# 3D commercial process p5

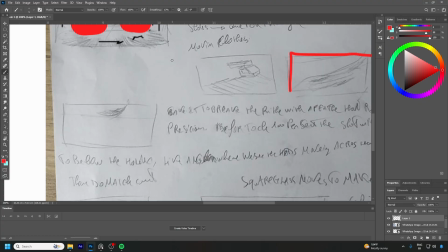I want, when you are having these fast glitches and fast movements, you need to calm down the eyes of the viewers, and I want to add a precision-ish scene. So I represent it with a feather floating.
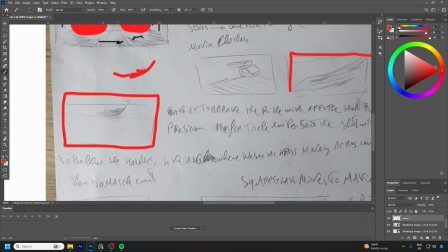Let me represent the feather. Anyways, floating. Then before it touches the printer 100%, let's say the moment of tick, we will change the scene.
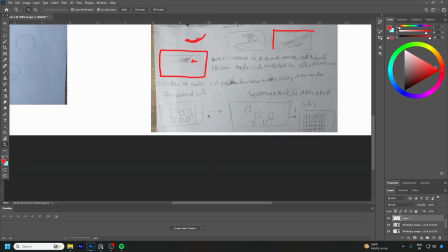Why? Because it is the movement, the moment of movement. Then we'll jump into the next shot where we have
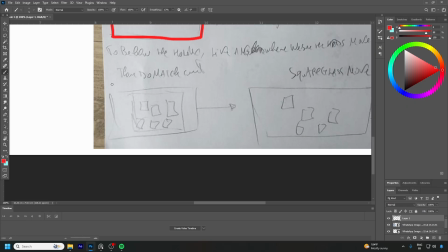like we are the cloth that we are printing on. What we'll do is add in a glass foreground, and the camera will be facing the
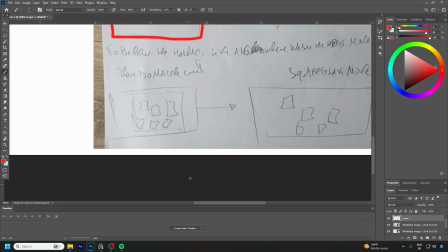bottom part of this machine or this printer head,
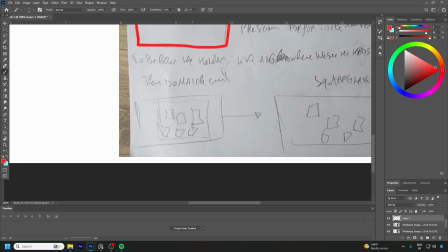and then we're showing that this machine goes in and out as I showed before, but this time it goes like that. We reveal, let's say we got one of the specification that we got 8 heads.
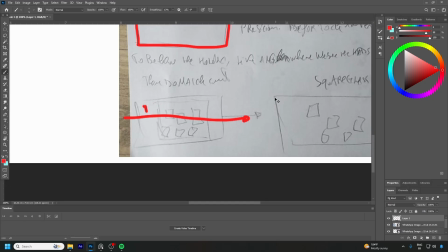It means that it is so accurate and precise, and then it went back like that. We'll reveal another font or another type and says that it is fast. It means that it produces a lot of printing within a short amount of time.
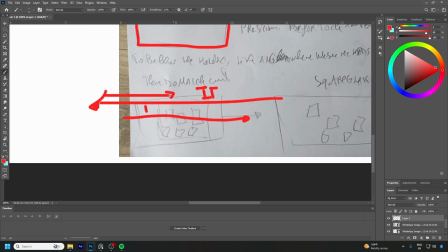Then for the third time, when it went back again, we will do a slow motion close to freezing the shot. Then we know that under the printer head we got 8 small heads.
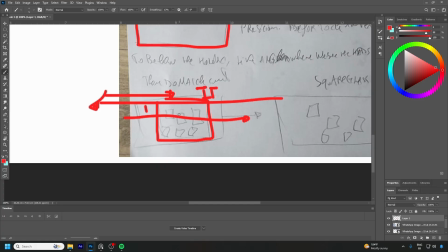These 8 small heads, we will use them as a match cut, where we will
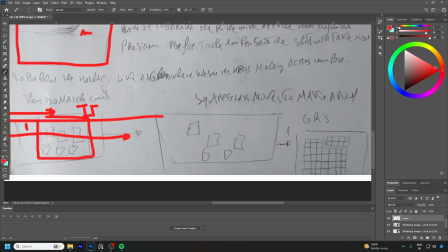transition the shot into other 8 crystal heads. They will move, move in
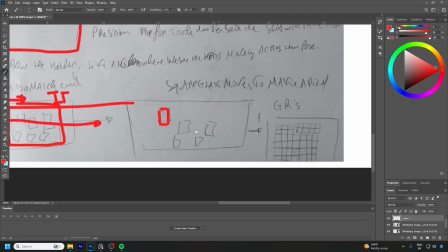the way that we are seeing in the motion graphic realm, move to be placed in a
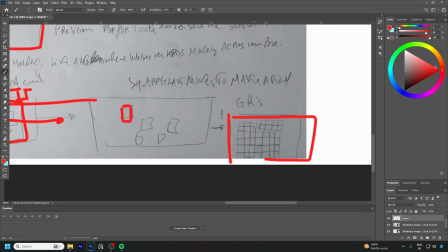more close to pixelated scene, and we are meaning with that shot that it is high resolution. Our printer is printing within high resolution,
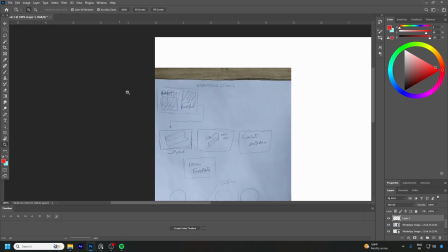and so it will be crystal clear, and we don't the image or the final result will not be blurry at all.
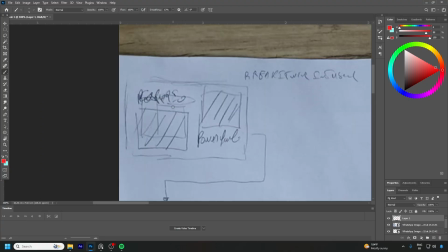We will stay within the same shot, and we will do the same trick to change, which is glitches. We will reveal 2 images, of the machine with different angles. One we will type down, this one we will type powerful,
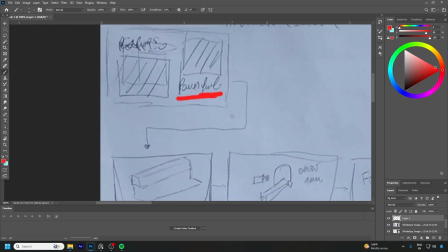and over the other one we will type a economic or electricity friendly.
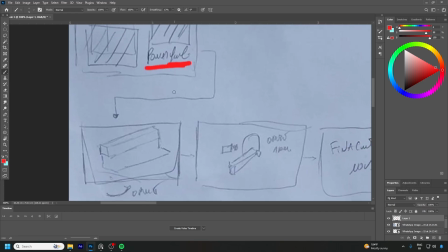It means it does not consume that much electricity. Then we will jump into a final presentation of a camera orbiting the printer itself.
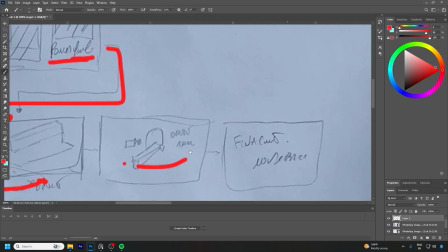One will go here, and then other from the other side, and the last one will be close to the first one where we went back, but this time we have a fade in, or let's say fade out of the shot itself when it become black,
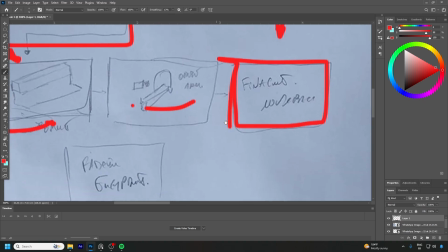and a fade in of the company logo or company slogan with company logo.
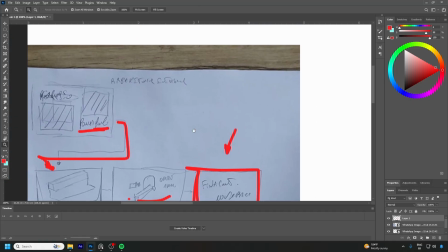And that's the shot. The shot, it's all about presenting minimalistic, let's say, main things, which is power saving,
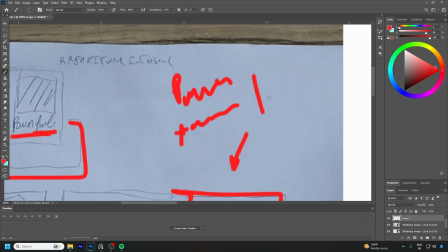accuracy, we have fast production,